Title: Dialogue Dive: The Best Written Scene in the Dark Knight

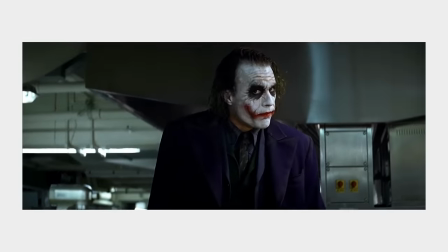Gamble attempts to grab hold of the conversation by threatening Joker.
Give me one reason why I shouldn't have my boy here pull your head off.
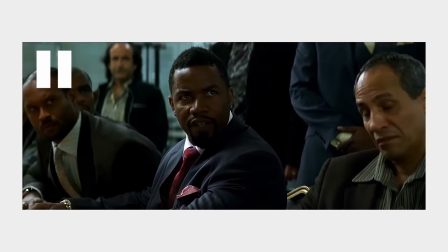But Joker completely defuses that by asking his own strange question.
How about a magic trick?
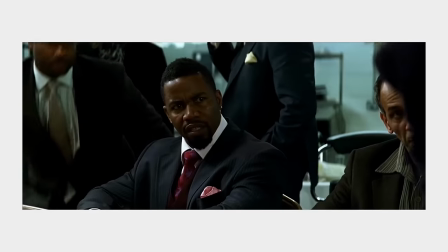I'm gonna make this pencil disappear.
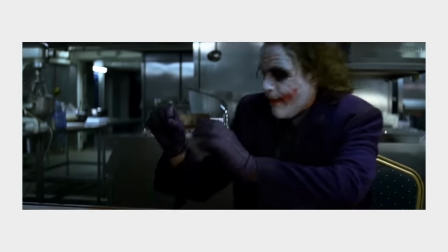It's...
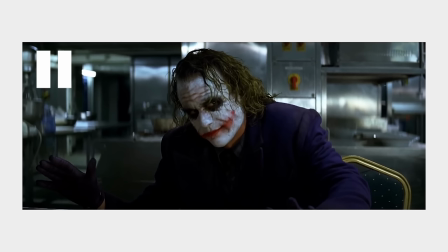So real quick, even though this is a super small detail, I love the dialogue that the Joker gives after performing the pencil trick. It shows he absolutely does not care about killing and the loss of life. It is all literally just a joke to him. This is, of course, a defining character trait we see throughout the film.
Oh, and by the way, the suit, it wasn't cheap.
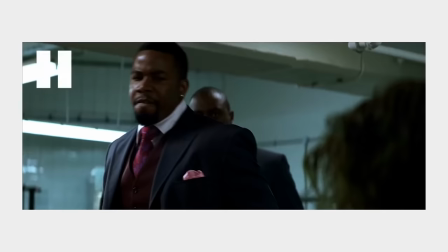You ought to know, you bought it.
One of the golden rules of storytelling is give the audience what they want, just not how they expect it.
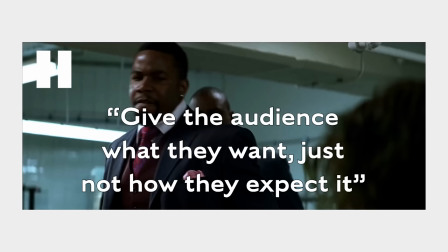This rule applies to dialogue as well. The Joker could have just said, yeah, I stole from you guys. But that's really straightforward and really bland.
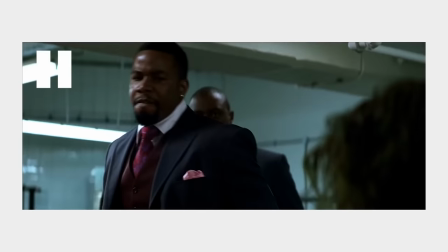Instead, he says, you ought to know, you bought it, which is a much more fascinating way of delivering information through witty tight dialogue. It's consistent use of little details like this that add up to separate a boring script from an engaging one.
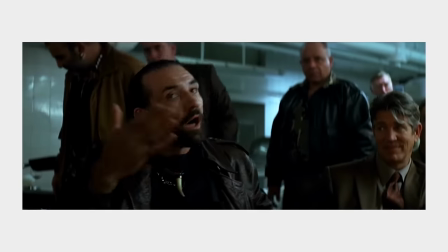Sit. I want to hear proposition.
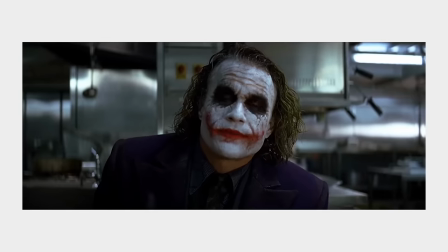Let's wind the clocks back a year. These cops and lawyers wouldn't dare cross any of you.
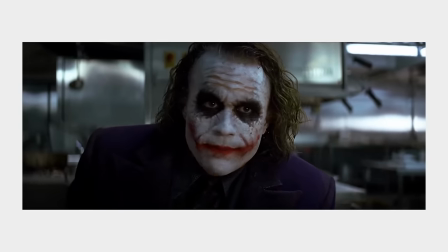I mean, what happened? Did your balls drop off?
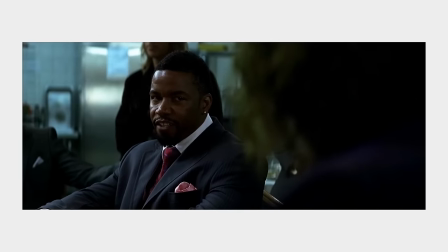You see a guy like me Freak Guy like me.
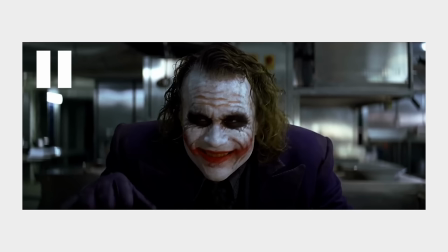Look, listen.
This is a really cool piece of character development that comes by way of the dialogue Gamble calls Joker And it actually knocks the Joker out of his rhythm something like this actually happens again later in the scene and I will dive into a deeper then I
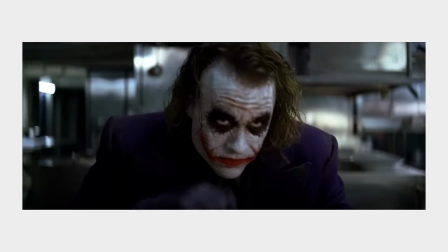Know why you choose to have your little group therapy sessions in broad daylight,
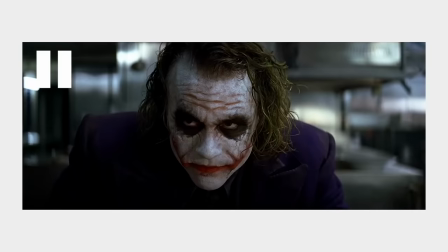I know why you're afraid to go out at night.
This small section of dialogue is one of the most important in the whole scene. A huge part of Joker's character throughout the narrative is a search for authenticity.
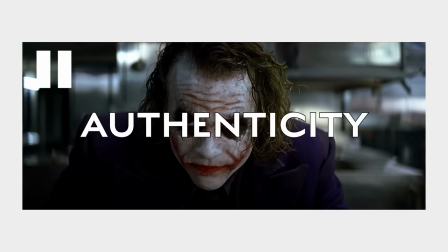He believes that people, when driven to their most authentic selves, are just like him. He believes that he truly knows people at their most genuine level.
I knew your friends better than you ever did.
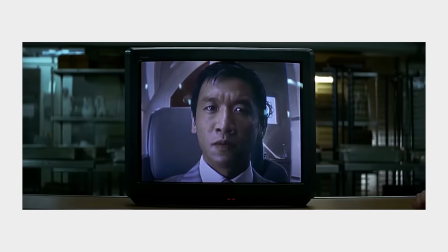but I know the truth. There's no going back. I know the squealers when I see them, and
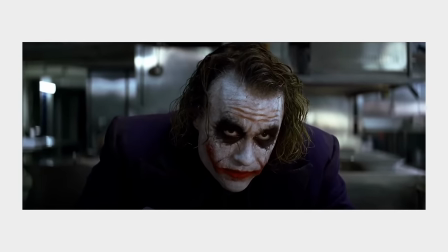I know why you choose to have your little group therapy sessions in broad daylight.
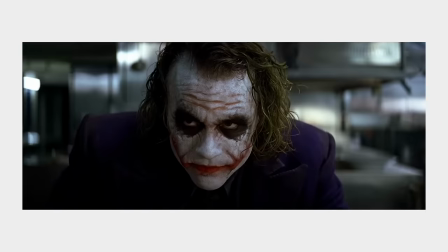I know why you're afraid to go out at night.
He yearns for people to show who they authentically are.
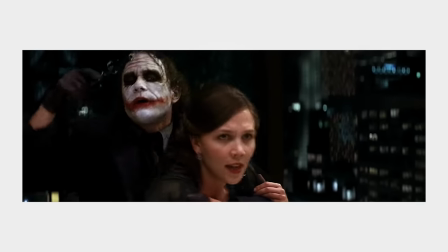You just take off your little mask and show us all who you really are.
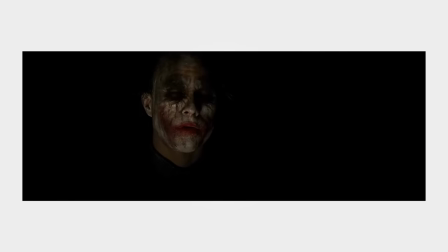Does it depress you, commissioner to know just how alone
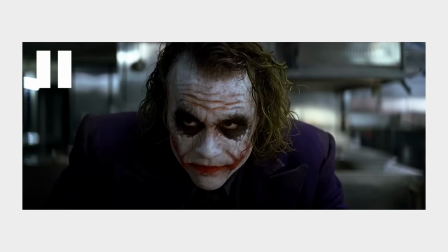you really are i think it was a great choice to plant this character trait seed in this scene using dialogue i think it allows the audience a great glimpse into a facet of the joker
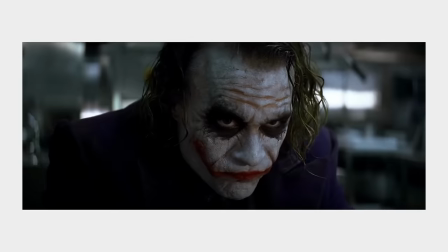that gets expounded upon later what's your proposal it's
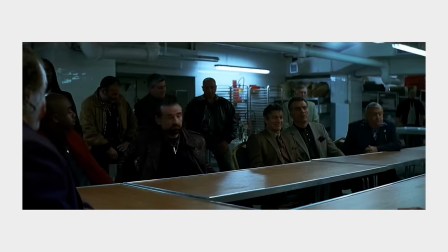simple we uh kill the batman if it's so simple why
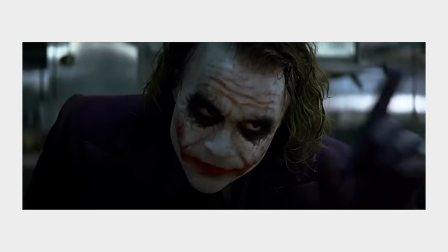haven't you done it already if you're good at something never do it for free how
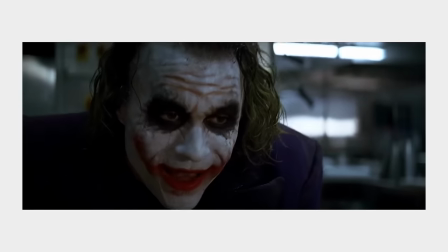much you will uh half here we have some excellent pieces
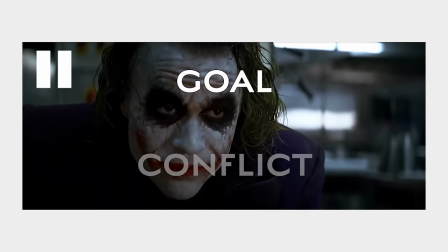to include in any character introduction goal and conflict the joker says he wants half of the
mob's money which would be his goal and the thing he has to do to reach that goal is killing the batman which would be the conflict however
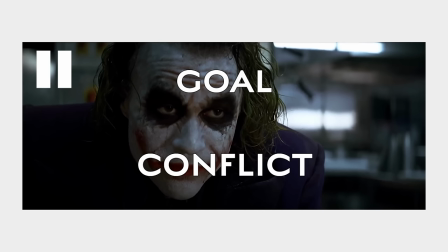in what i consider to be a great decision the dialogue of this section of the scene delivers a false goal the joker is not at all
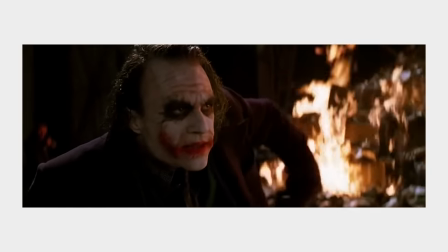concerned with money it's not about money it's about sending
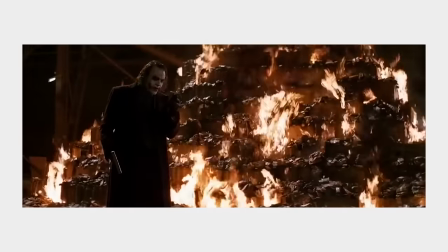a message or killing the batman i don't want to kill you
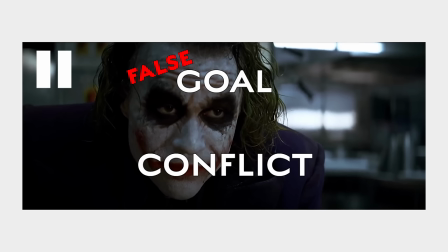what would i do without you false goals are utilized in narratives to keep a character unpredictable and unknown causing the revelation of their true goal to be a twist in the story as joker's character is based Based on unpredictability and uncertainty, this works very well in establishing his traits.
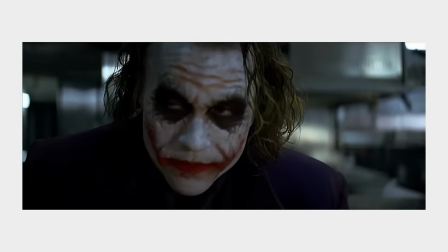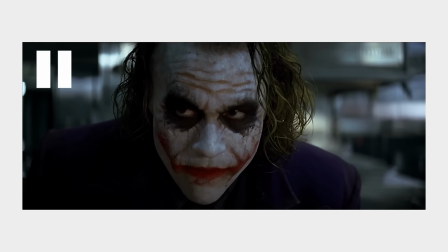Here it is again. The Joker is called Crazy and we can see that he's visibly displeased by it. This is a fantastic departure from previous iterations of Joker who would have reveled in being dubbed insane, melding really well with Nolan's grittier, more realistic Batman universe. This Joker honestly believes that he sees the world with the clarity that others don't.
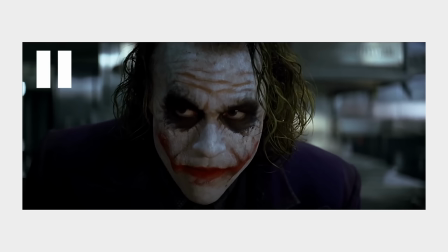If anything, he probably thinks he is the only sane one. In fact, we get a little bit of this information from Joker himself.
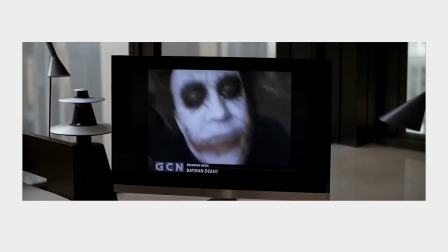You see, this is how crazy Batman's made Gotham. See, I'm not a monster.
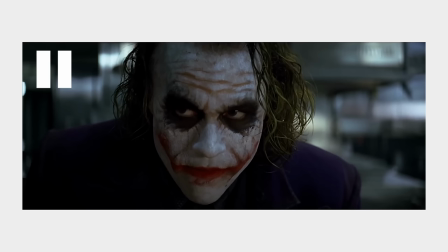I'm just ahead of the curve.
The Joker sees himself as the protagonist. He believes that he needs to open the eyes of all the people who live in Gotham to who they truly are. This dialogue shows that being called crazy is an insult to the clarity he believes he has.
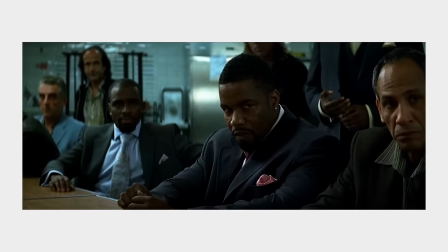If we don't deal with this now,
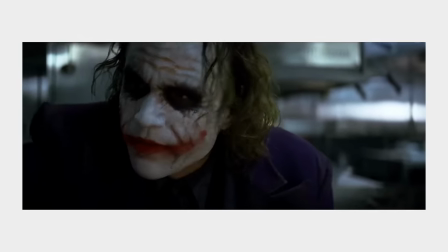soon little Gamble here won't be able to get a nickel for his grandma.
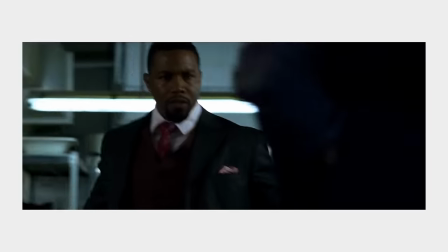Enough from the clown! Let's not blow this out of proportion.
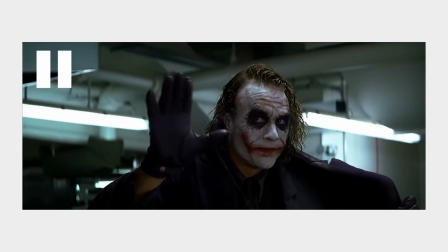So that last sentence is a great piece of dialogue to show another aspect of the Joker. Not only is the death of others a joke to him, he doesn't even take his own death seriously. None of it matters to him at all.
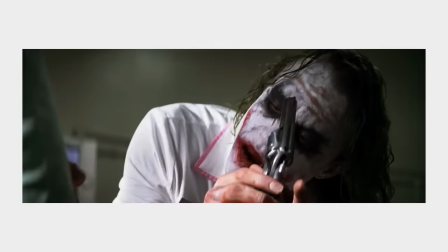We see this character see grow and blossom later in the movie as well, when he has Harvey point a gun at his head and when he laughs after being thrown from a building.
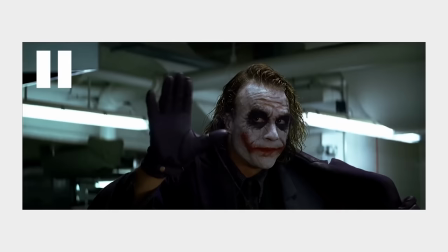It's just another small detail that connects to his character as a whole.
You think you could steal from us and just walk away?
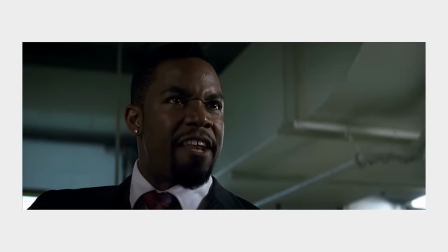Yeah. I'm putting the word out, 500 grand for this clown dead, a million alive, so I can teach him some manners first.
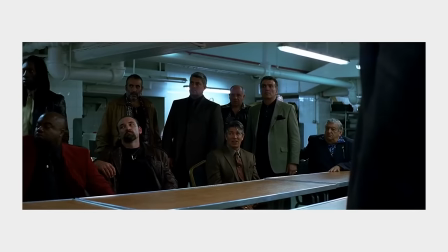All right, so listen, why don't you give me a call when you want to start taking things a little more seriously.
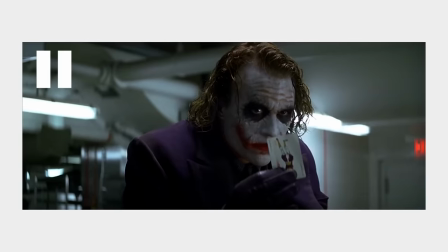Here's my card.
Now, I can't say with certainty, but as an editor, I want to believe that the last line of dialogue was intentionally included as subtle foreshadowing that the Joker never actually intended to work with the mobsters.
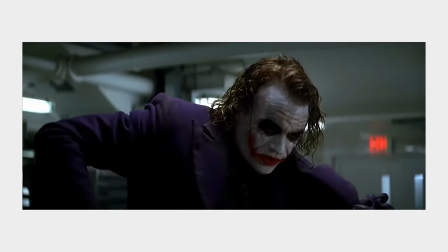Right before the end of the scene, the Joker says, When you want to start taking things a little more seriously.
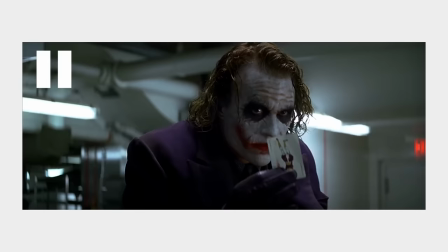Of course, the next time we hear the Joker talking about being serious, he's holding a knife to Gamble's face.
Why so serious?
I'd like to think that this whole business with the mob was just a ruse for the Joker to get access to weapons and men. His dialogue in this scene plays off of what we find out later. Or it could just be a complete coincidence, I don't know.
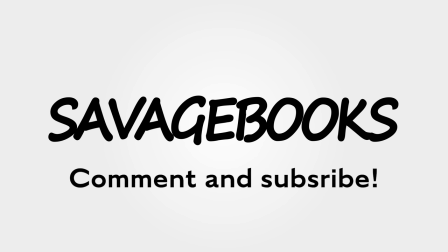Anyway, I hope I was able to point out a few things in this scene from a dialogue and character introduction perspective that might have gone unnoticed.